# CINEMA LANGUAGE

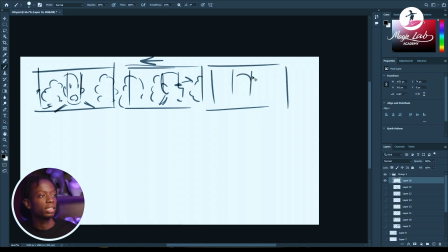you know, like we're behind him. Let's say there's something directly in front of him. This is a good way to reveal it as well. So you could just have this, and then we have a fountain. Maybe that's what he's staring at. That looks so amazing. Have a fountain right there.
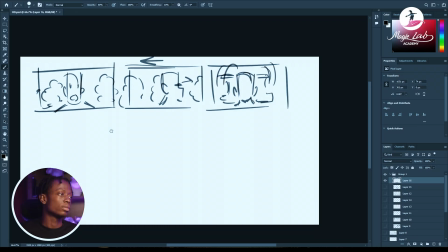Water coming out of it. This will give you that illusion of, you know, it will make you feel like it's animated.
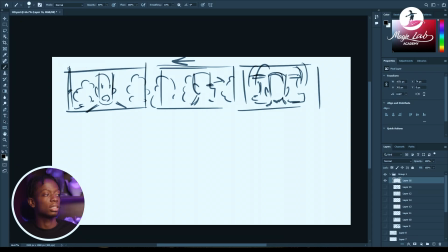Especially when this is done as an animatic, which I'll show you later on. But this is how you use background to, you know,
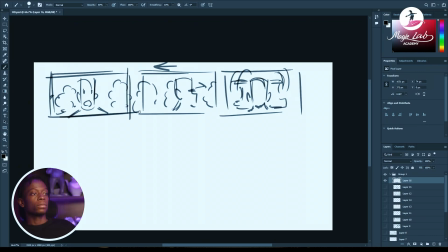emphasize depth and tell a better story. So that will conclude our class on use of depth today.
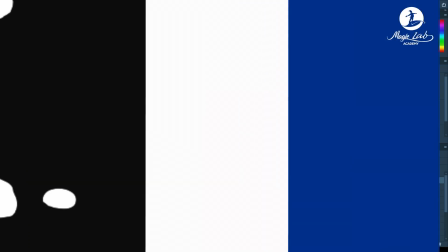And Hi guys, it's me again.
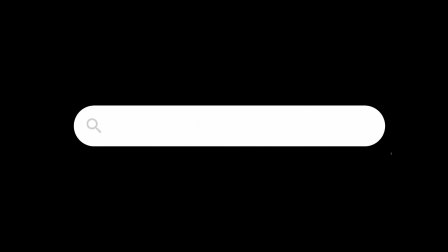If you're enjoying this and you'd love to learn more, make sure to visit our website to get more of this program tailored for you. And do not forget to like and subscribe to our channel.